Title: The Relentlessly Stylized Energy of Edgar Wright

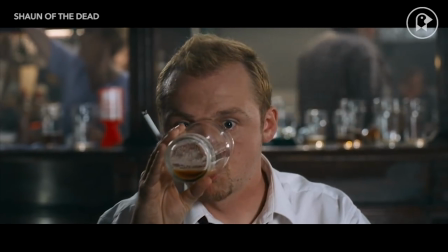(0:07)
Edgar Wright has one of the most distinct styles in cinema.
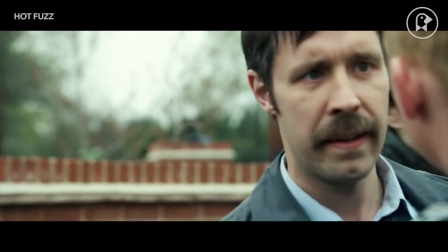(0:11)
His approach to filmmaking is unique, immediately recognizable, and always entertaining.
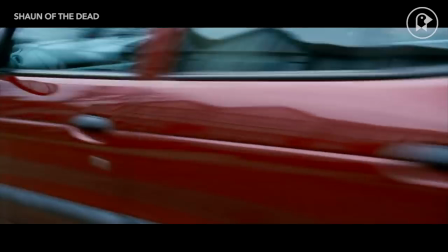(0:17)
Let's take a look at some of his stylistic trademarks as a director.
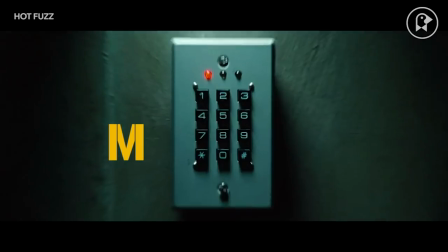(0:21)
When you think of an Edgar Wright film, you probably immediately think of these rapid-fire mini-montages.
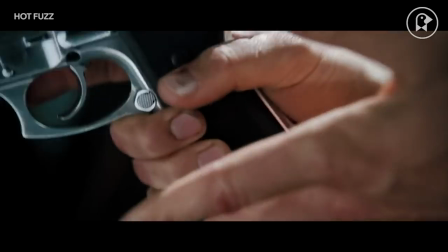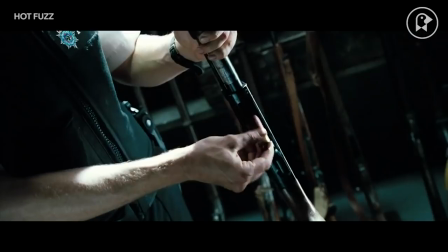(0:32)
These montages are energetic and attention-grabbing, greatly enhancing drama and action.
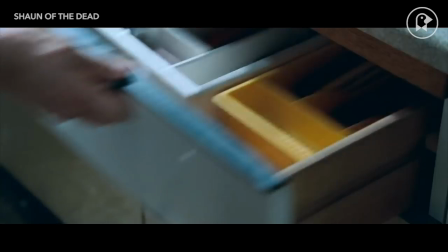(0:38)
However, Wright loves to employ this technique to showcase mundane activities, which lends to his signature brand of visual humor.
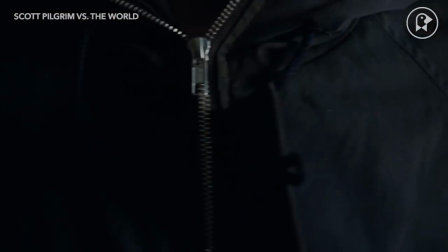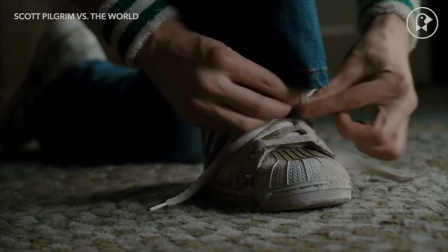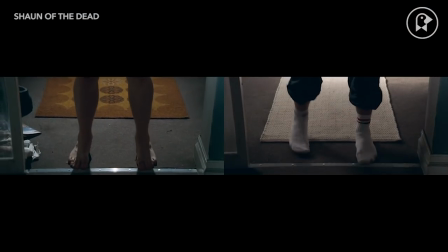(0:56)
Something that often goes overlooked when discussing Wright's filmmaking is his masterful use of repetition.
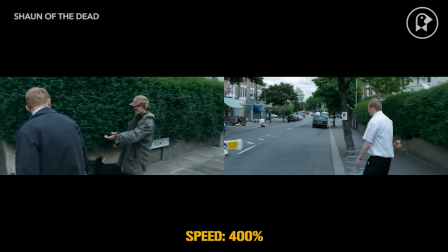(1:03)
In these two sequences from Shaun of the Dead, Wright executes nearly identical long takes to show the effect of the outbreak on everyday life.
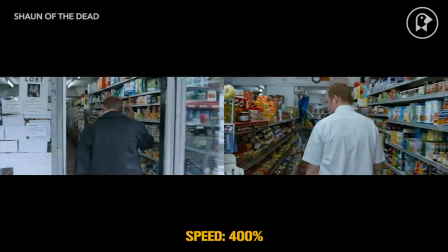(1:11)
Of course, the fact that we are aware of the drastic change while the character is oblivious makes for great comedy.
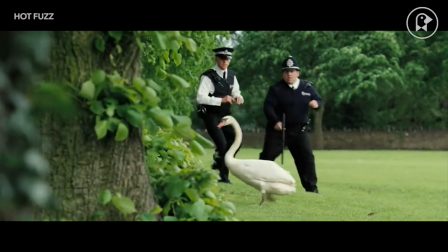(1:19)
Like he repeats shots, Wright also repeats jokes to create running gags.
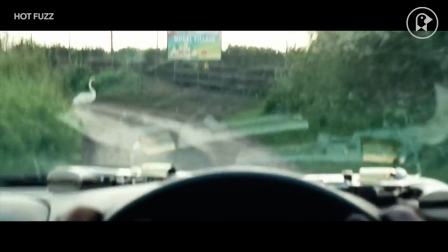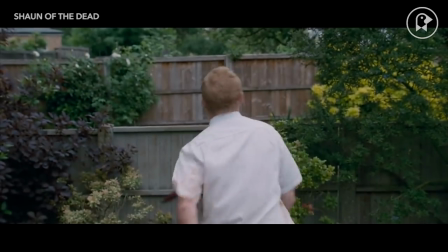(1:32)
And sometimes, the running gag continues over to other films.
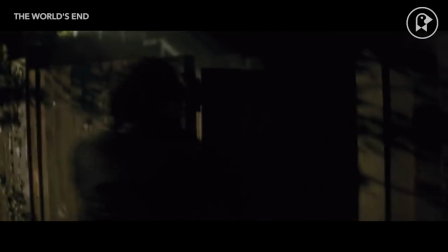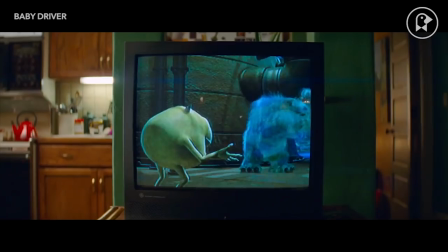(1:43)
Wright even creates humor with repeated dialogue.
You and I are a team. You and I are a team.
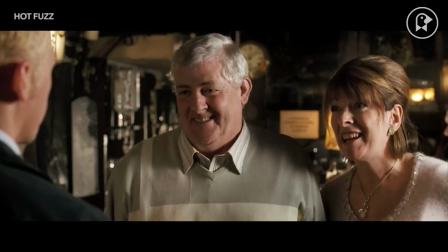(1:49) You and I are a team. It's all for the greater good. The greater good. The greater good. The greater good.
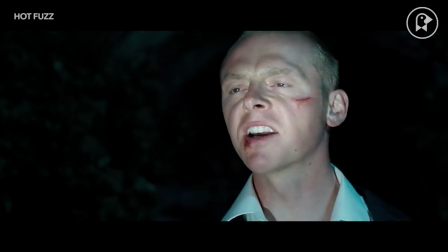(1:54) The greater good. The greater good. How can this be for the greater good? It's pointless arguing with you.
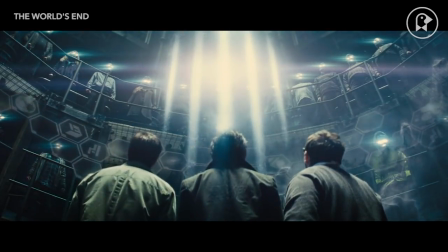(2:00) It's pointless arguing with you. It's pointless arguing with you. You got red on you. You got red on you.
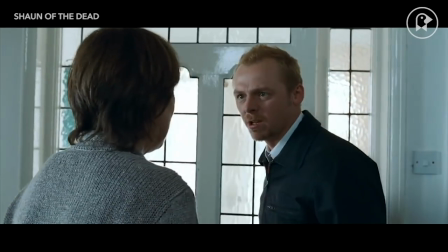(2:06) You got red on you. You got red on you. Yeah.
Even if we don't pick up on the repetition, we subconsciously become familiar with the lines and therefore find them funny.
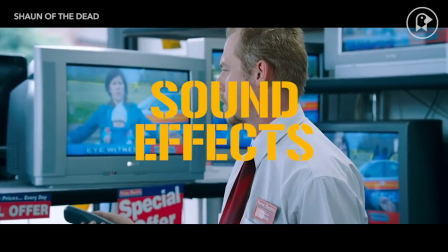(2:15)
Continuing with audio, sound effects are a very integral element to Wright's films.
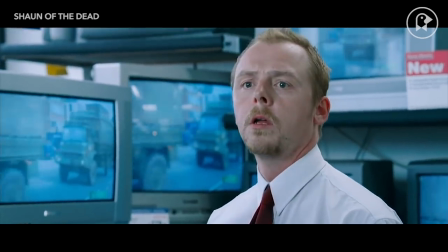(2:20) Yo! Yeah, I'm with customers.
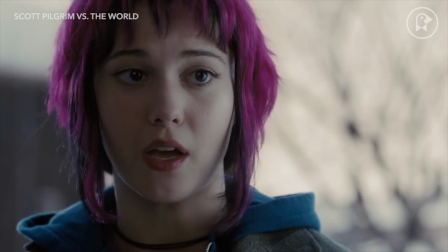(2:22)
Wright often uses sound effects to overstate simple, everyday sounds, but
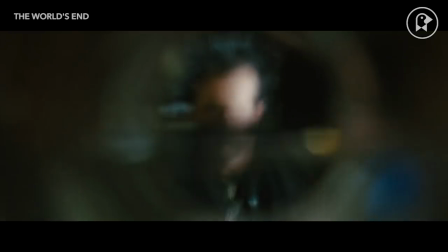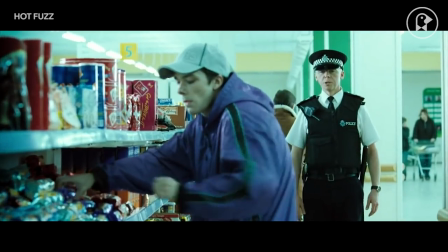(2:38)
he also uses non-diegetic sound effects, meaning sounds that are only audible to us as the viewer.
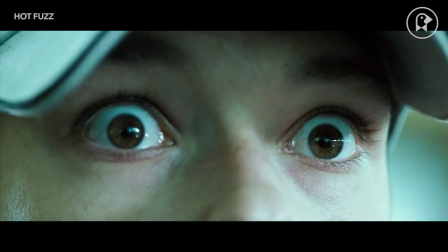(2:46)
For example, the cash register sound effect when the money is exchanged in this sequence,
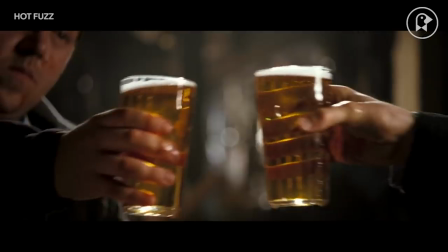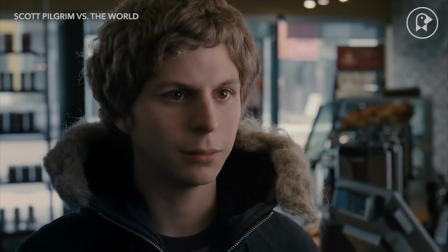(2:56)
and the many sound effects that give Scott Pilgrim vs. The World its memorable tone.
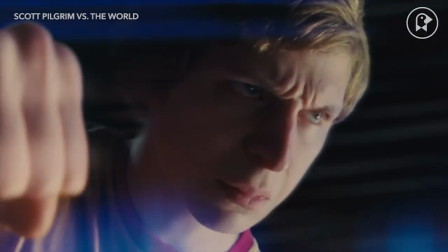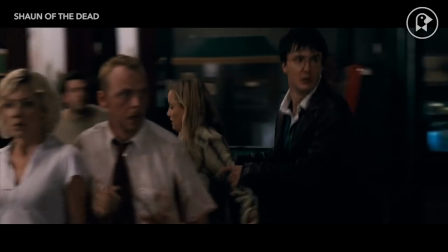(3:09)
Wright even utilizes music in a way that contributes to his signature style.
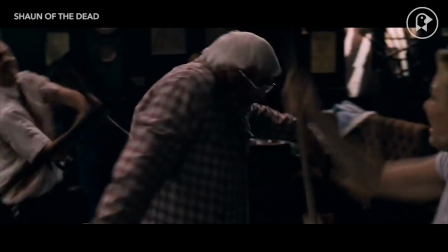(3:16)
He tends to synchronize his editing and actors with the music. He sometimes does this in a subtle fashion, like in this scene from Shaun of the Dead.
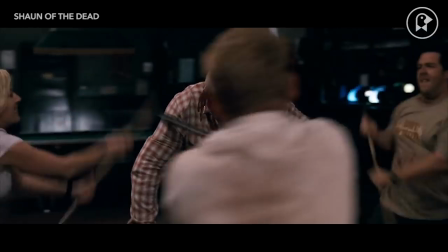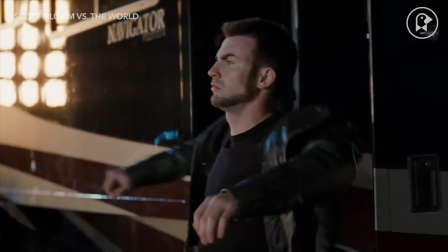(3:32)
Or it can be more obvious, like in these examples.
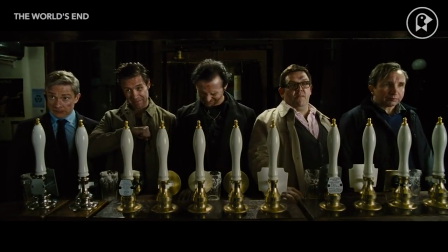(3:38) Drinking. Ah! Beer. Pubs. Shall we?
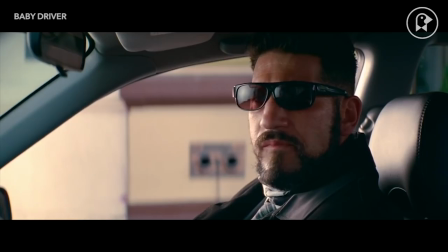(3:44)
Wright took this trademark to a whole new level with Baby Driver, which features precise synchronization almost every time music is used.